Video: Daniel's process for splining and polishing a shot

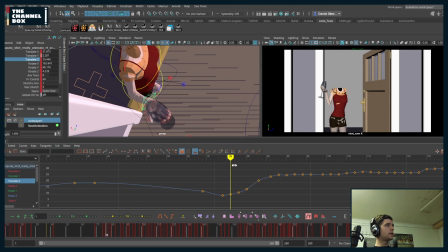So let's go ahead and get rid of this key. There we go. I don't really need these jitters. So let's go ahead and clean these up. Delete these. Okay, so now we got a nice clean motion in the TZ. Very nice.
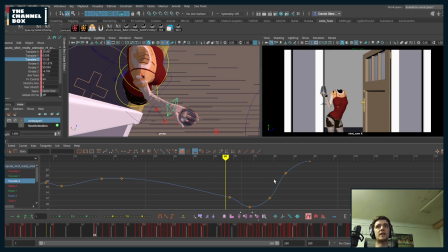Yes, Shun. Unless you're doing very low level animation, even the most basic rigs are going to have IK spine and FK spine. If they don't, honestly, you can make your own. Like, it's very easy.
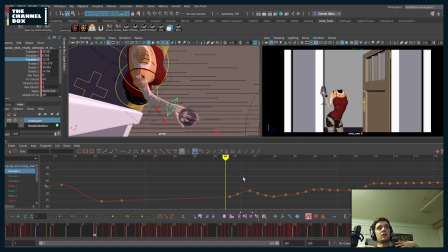You just have to set up a simple constraint hierarchy of a control up here that's constrained all the controls underneath it with different fall offs. It's relatively easy to make your own IK spine.
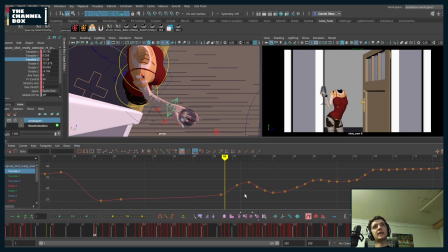So I'm just going to go through, and because, like I said, the motion here is relatively smooth, I know I don't need up and down jitters with the controls because it's not the main motion. If she was doing like a gesture like wah with the glass,
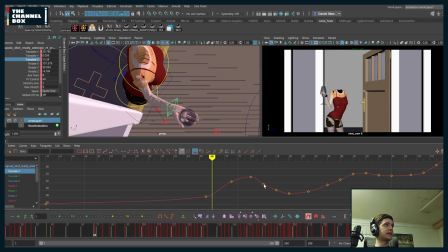I might be a little more careful with how I clean this up, but because it's a simple motion, I'm going to be fairly relaxed with how I clean it up because I know if it's relatively floaty, it's not going to stand out because the body's what's moving most.
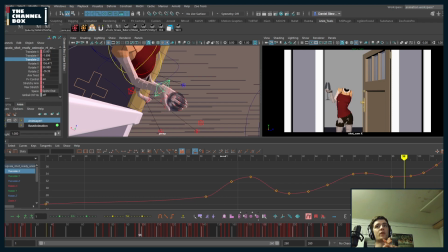So simple movement is more important than complex movement when that's not what you're watching, right? If I'm doing a head accent and you're watching the head, I'm going to make sure my curves are perfect and everything is working perfectly.
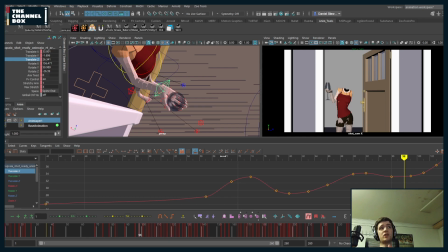But on the cog during that section, nobody should be looking at my hips while the head's doing this flourishy accent. So I'm going to make sure the cog animation is very simple and maybe even a little bit floaty. That way you're not looking at the cog, you're looking at the head.
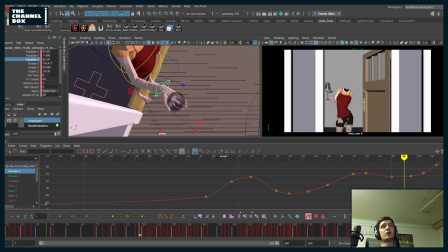Because if the cog's popping around, you're going to be looking at the cog more than looking at the face. So that's just something to keep in mind while I'm polishing splining is what does the audience need to be looking at? And how can I make everything else point to that, right?
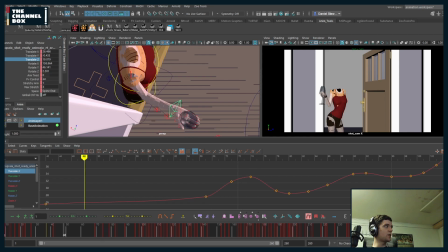And so that's relatively clean. So let's just go, I'm going to go through because I don't want to, polish your shot for you. I'm going to go through and find sections to demo certain things, and you can take that and apply that to the rest, all of your shot. So
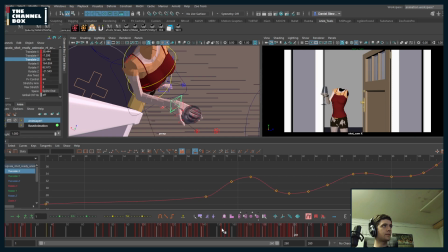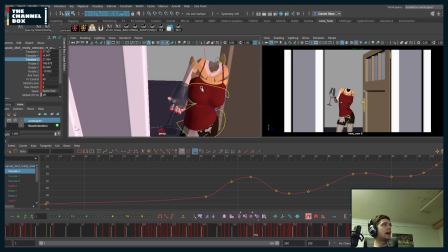here, this is a section where I like to add a little bit, again, a little bit of fleshiness to the spine.
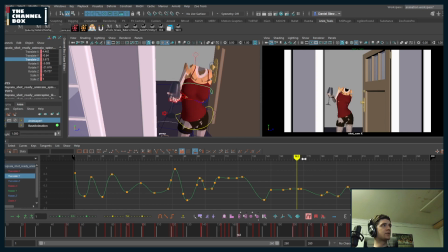Because right now, if I look at it, the hips are moving a ton, and it almost feels like the chest is locked in place, right? And because you're going from these two dynamic poses, I understand why you're doing it.
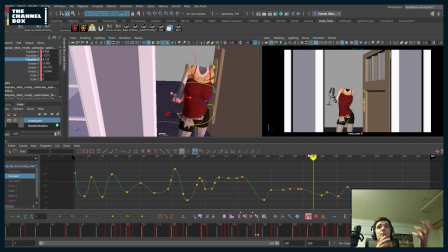So rather than messing up the two really nice poses that you have, I'm just going to add a little bit up and down translation to keep the chest from feeling pinned while you switch from one pose to the other. So she's here, right? And so she anticipates this way a little bit.
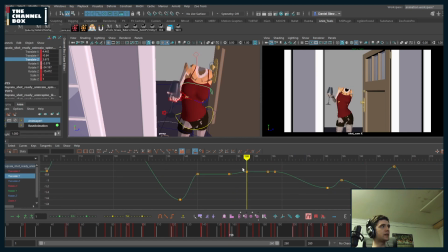And so I'm going to clean this up a little bit. So I'm going to delete this, and I'm going to use these two keys. So this is all good. So I'm going to keep a key right here, but I'm going to take this key. So she's going to anticipate upwards. So I'm going to pull the spine up a little bit here. So she goes up.
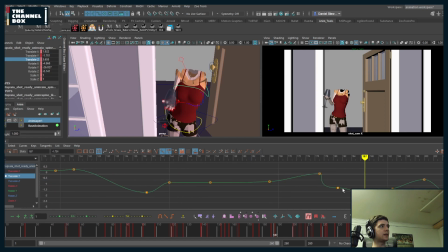And then she's going to drag down. And then I'm going to take this key and just make it go here. Right. I think I can even push this a little bit more and maybe delay it a little bit.
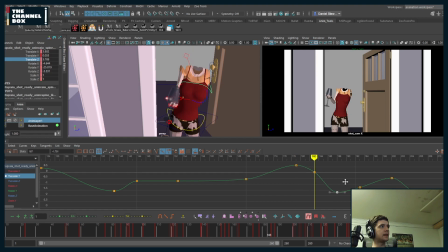And I can delay this by a frame. That's too delayed.